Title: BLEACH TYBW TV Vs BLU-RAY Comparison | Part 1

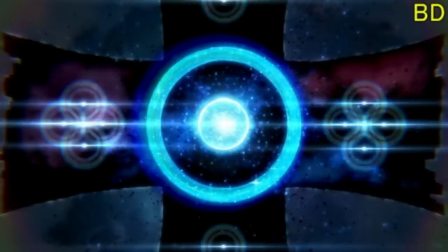23:35 I like this this this definitely gives off more detail and More going on there's just more power behind it and I like it a
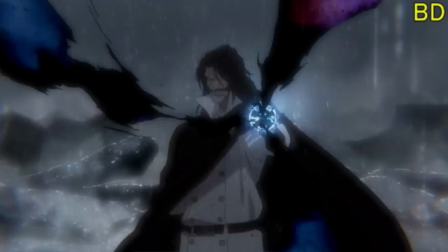23:43 lot same with this one corrections here Showing you know the badge which I again I liked that the cross should have been black when it was absorbing Abilities,
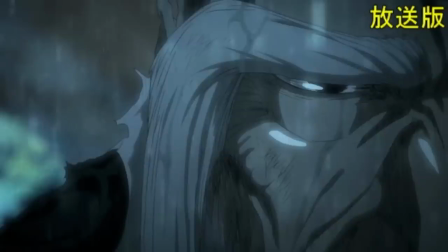23:52 which i'm glad that they fixed upon yamamoto here again.
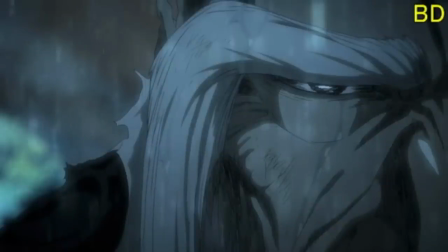23:55 He's an old man He's got a lot of wrinkles and a lot of shading So i'm glad that they added a lot more depth to not only his eyes his
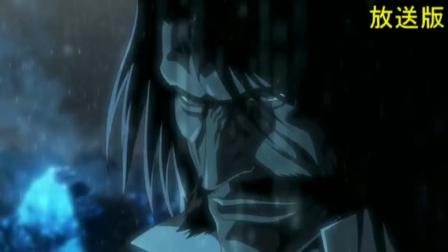24:02 reaction but also his skin and texture as well and oh i love this so much because yeah his eyes are red here but
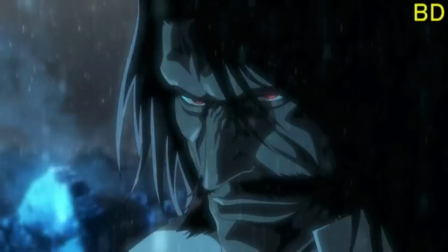24:08 it gives that they really add to the eyes here to to show you this evil-ish look on yuha's face and it's fantastic yamamoto
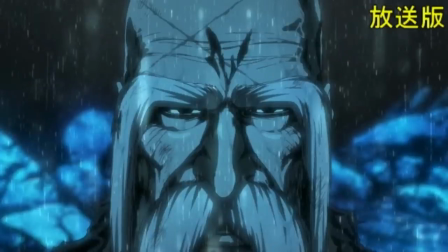24:18 again his death scene this one looked like empty but this one looks like acceptance in a sense uh again the detail to the forehead the detail and shadow winds under his eyes and whatnot. I like this. I like this change a lot more. There's a lot more feeling going on here.
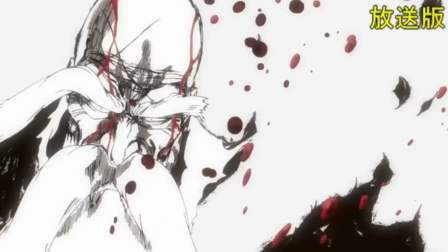24:35 And especially under the bags of the eyes too. There's a lot more depth there as well. Uh, this one, I didn't realize there was a correction here, but apparently his shoulder is supposed to be black, which obviously makes sense. He's not wearing a Shinigami cloak, a captain's cloak, and they've made the blood, um, white, which again, I guess adds on to, yeah, definitely adds to the, the, the melancholy effect.
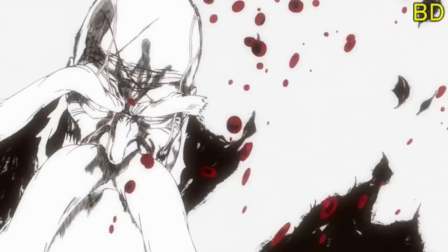24:54 Uh, I think I said that Right, right. Yeah adds on this one.
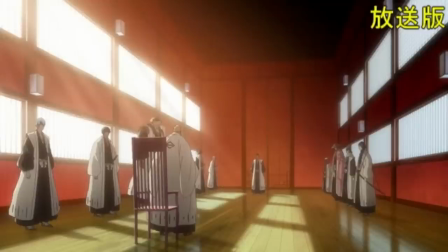24:57 It was a funny one that I that everyone noticed and that was Kumomura This is going back like a hundred years ago 110 years ago And this is Kumomura without is like head guard on even though like Eisen and Gein are there And like Kumomura is just there with his full bring outfit
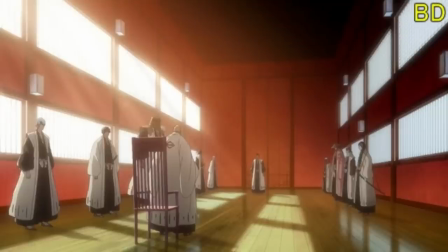25:12 on which is funny So to have them change the the with the bucket was a lot better I'm glad that they fixed that that everyone
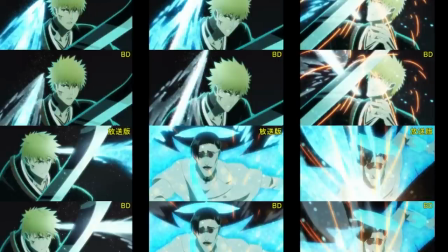25:19 noticed that so that one wasn't I'm glad that they fixed it And this is the last one that I'll show and this is not really something I wanted to do individuals on. This looks like exactly the same and it seems that they've just changed like Kyrgyz ability, not ability but like the glow of his sword a little bit here.
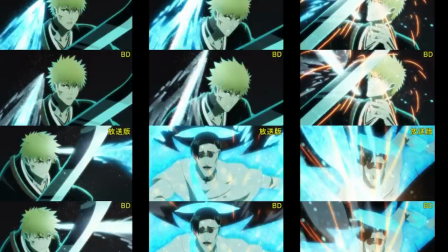25:37 As well as like the back of his Volstandig as well. Some of it's like just they've done a lot of colour change and I'm excited. To be fair there's not many screenshots of like episode 3. So I hope that they've changed. I mean going by the screenshots that we've seen it seems that they've gone back and have changed a lot. So I'm excited to see what episode three and four look like.
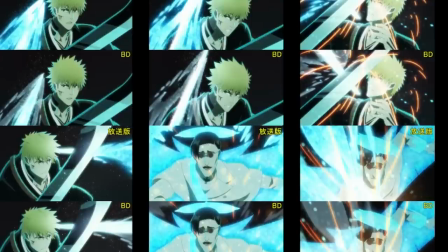25:57 I know that like episode four has had a lot of changes as well. There were just like more so some redraws and some color changes as well, which again, these episodes have been touched upon. But this is the only screenshot I have of episode three. So I'm very interested to see, you know,
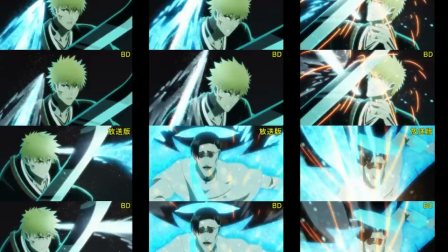26:12 what they fix, because I think this was the most weakest and most damaged episode of the season, based on production wise.
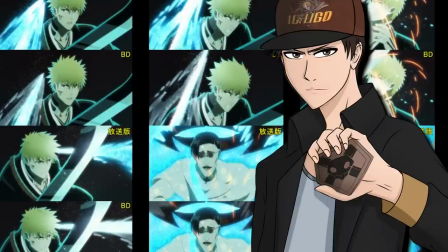26:20 So I'm interested to see what they salvaged from it. With that being said, tell me your guys' thoughts on all of these screenshots and what do you think is the Blu-ray worth buying? I think the answer is pretty much yes. I just wanted to talk about some of these screenshots and I think it is absolutely aspiring
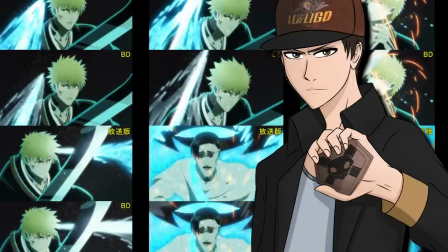26:37 to see some of this stuff and I'm excited to see the footage and again, I can't thank the team. Enough for fixing something that realistically we didn't realise needed fixing. And the only thing I expected for them to fix, I think, was like episode three and four. Just to tidy them up.
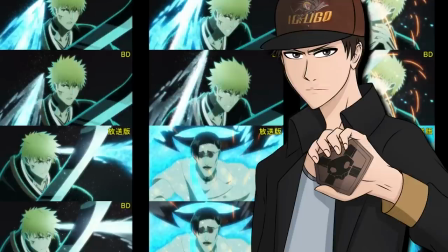26:53 I didn't actually expect the other episodes to have such a dramatic treatment. I'll leave it off with that. Some of you guys' thoughts in the comment section down below. If you haven't already, please hit that like and subscribe. I always appreciate it. And with that being said, peace out.